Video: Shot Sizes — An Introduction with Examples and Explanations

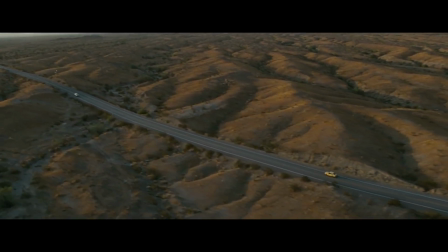Hello, and welcome to this Level Up tutorial on shot sizes.
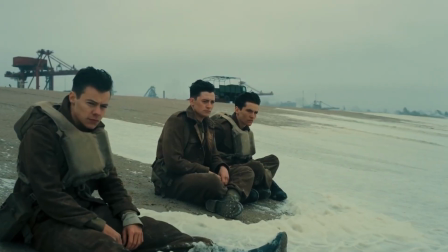In film and TV, different shot sizes are used to convey different information to the viewers.
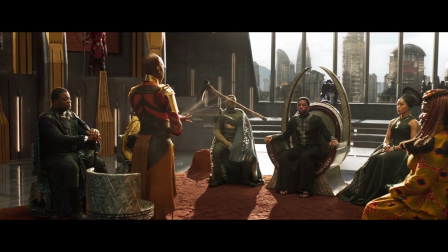Wider shots are used to explain the world and the characters within it, whilst tighter shots convey feelings and emotions.
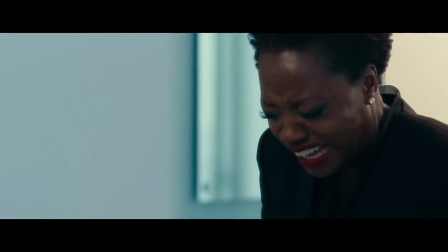In this video, we explain what those shots are and how they are used.
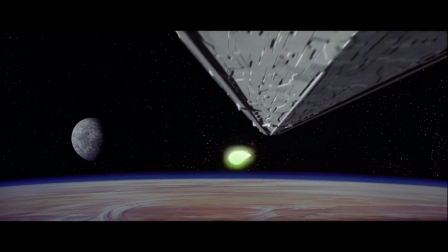First up, the establishing shot, which is used to establish a location or scene and to convey time and setting to the viewer.
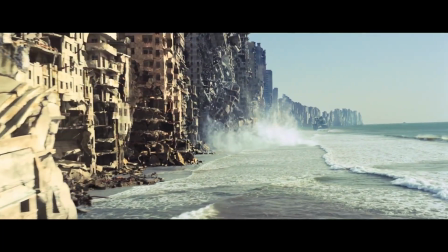It lets them know where and when the action is taking place, and it usually doesn't feature any characters.
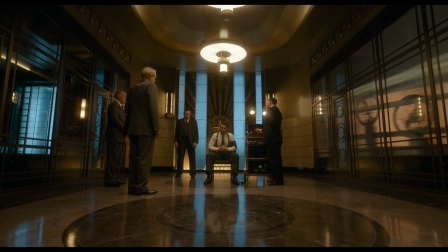The master shot covers all the action taking place in the scene.
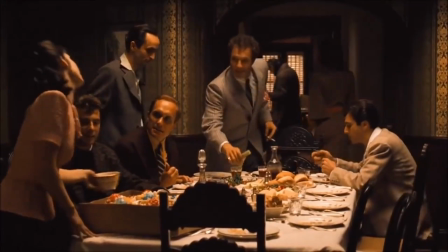It aims to capture all the characters in the scene in one shot and helps the viewer to understand how everyone is spatially arranged in the scene.
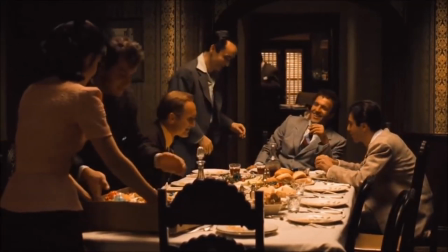Through the positions of the characters, it is possible to convey their status and how they relate to each other.
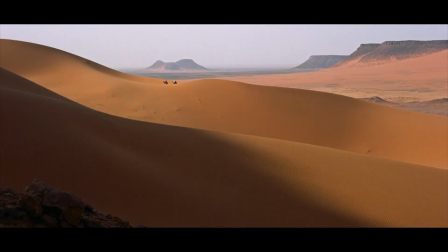The wide shot is used to establish a character within a location or create a sense of isolation.
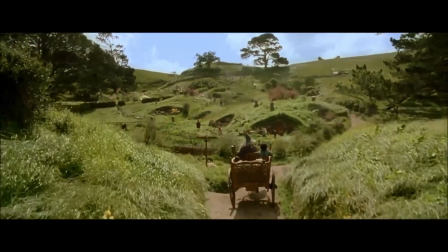In a wide shot, you can't read the face of a character because they are too far away,
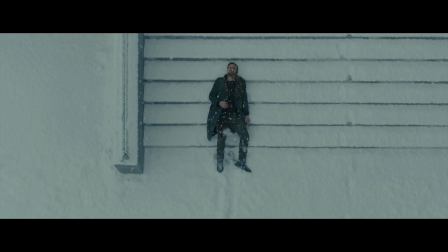but, if required, the staging of the character within the shot creates the emotion.
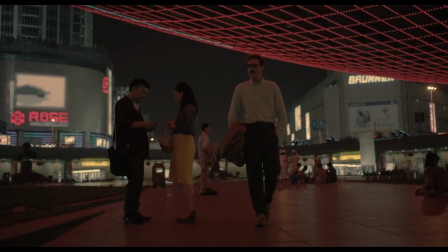The long shot is used to introduce a character and is framed from the bottom of the subject's feet to just above their head.
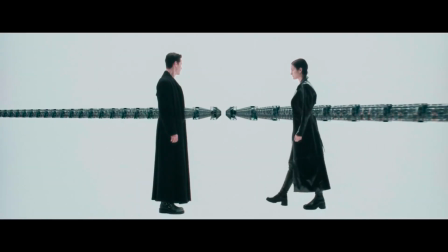It can also be used to retain a view of the surroundings, which may be important for placing the character or the action taking place. Once the viewers have seen a character in this framing, they will recognise that character when they see them again.
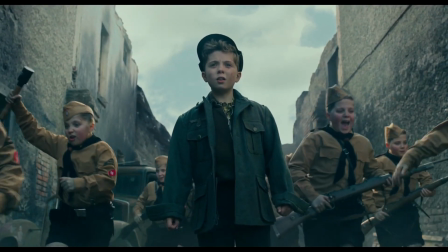The medium long shot does the same as the long shot as far as introducing a character goes, but can be used to differentiate a principal character from others.
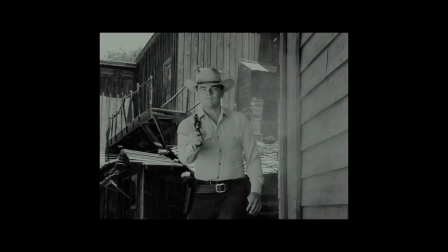It is framed either just below or just above the kneecap, and that's because it looks weird to cut the frame exactly on the knee joint.
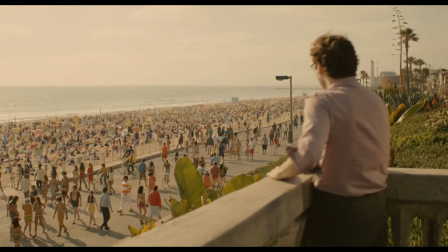This shot also retains a view of the surroundings of the character.
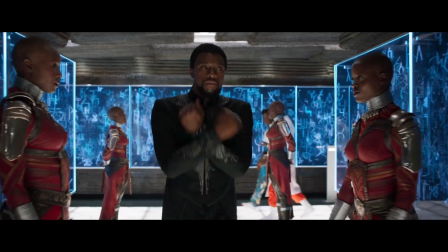The mid shot is perhaps the most important of all the shot sizes. It is framed from the waist to just above the head and is the first shot
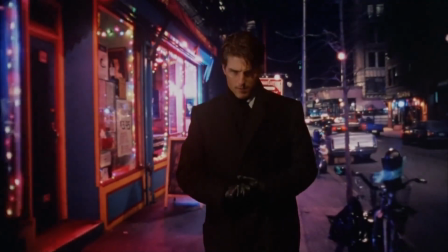size that allows your audience to read the emotions of the character from their facial expressions.
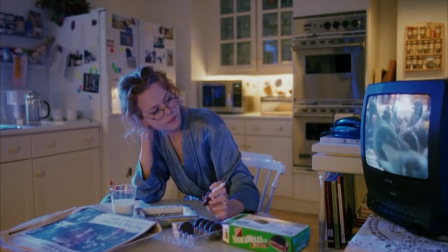It is also the shot which most resembles meeting someone in real life, so feels very comfortable for the viewers to watch.
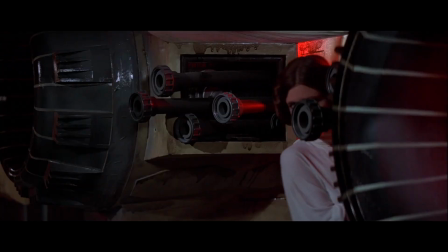The medium close-up does the same job as the mid shot, but can be used to differentiate a principal character or subject from others.
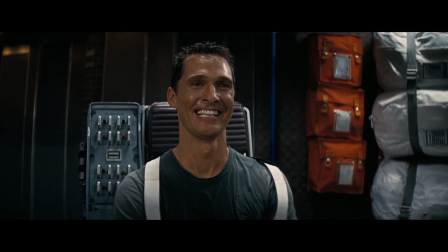It is framed from the chest to just above the head.
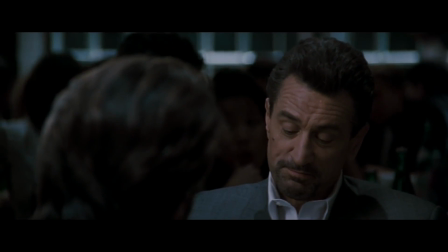The close-up is talked about often, but probably the most overused of all the shots.
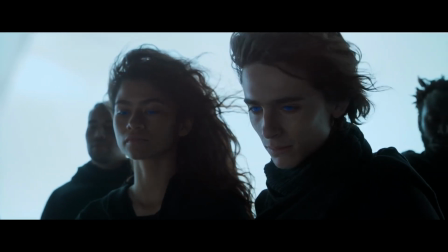That's because it's really intense. It is framed from the collarbone to just above the head.
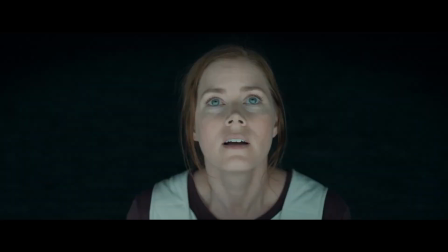Think for a moment about the people in your life that you've been so close to that all you can see of them is their collarbone and head.
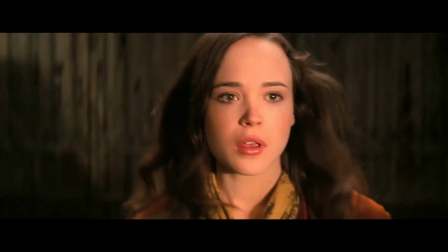You have to get pretty close. The close-up works exactly the same way.
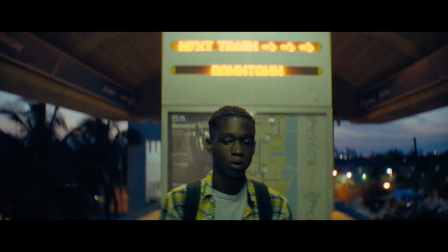Try using it for those moments of true intimacy and emotion and see the effect doing that has on your production.
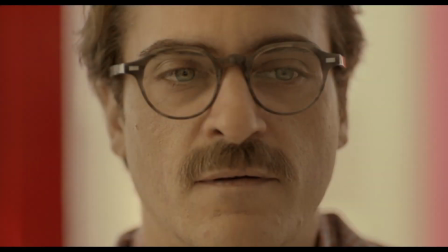If you thought the close-up felt intense, try the big close-up.
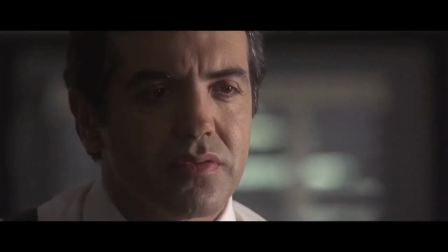It's framed from the chin and cuts off the top of the head, so only really the features of the subject are visible.
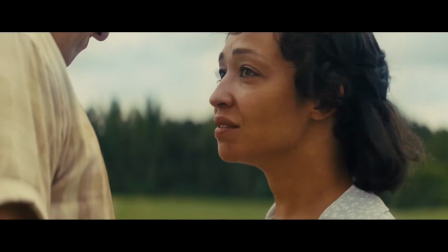There are probably only a few people in your life that you have been that close to, and that is how intense that shot size is.
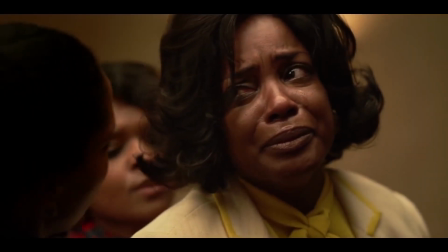Use it very, very sparingly for maximum impact. This shot is a rarity.
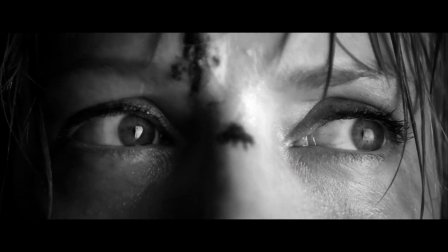Only a single feature is visible, such as an eye or a mouth.
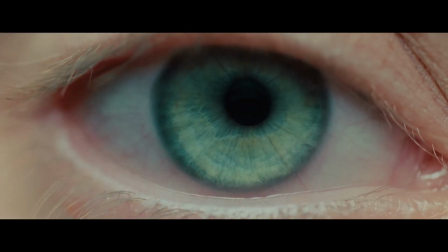The extreme close-up is so tight that we rarely, if ever, experience it with our own eyes.
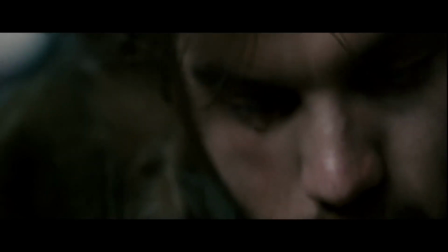For that reason, it's mainly used in extreme circumstances, moments of high drama or intensity.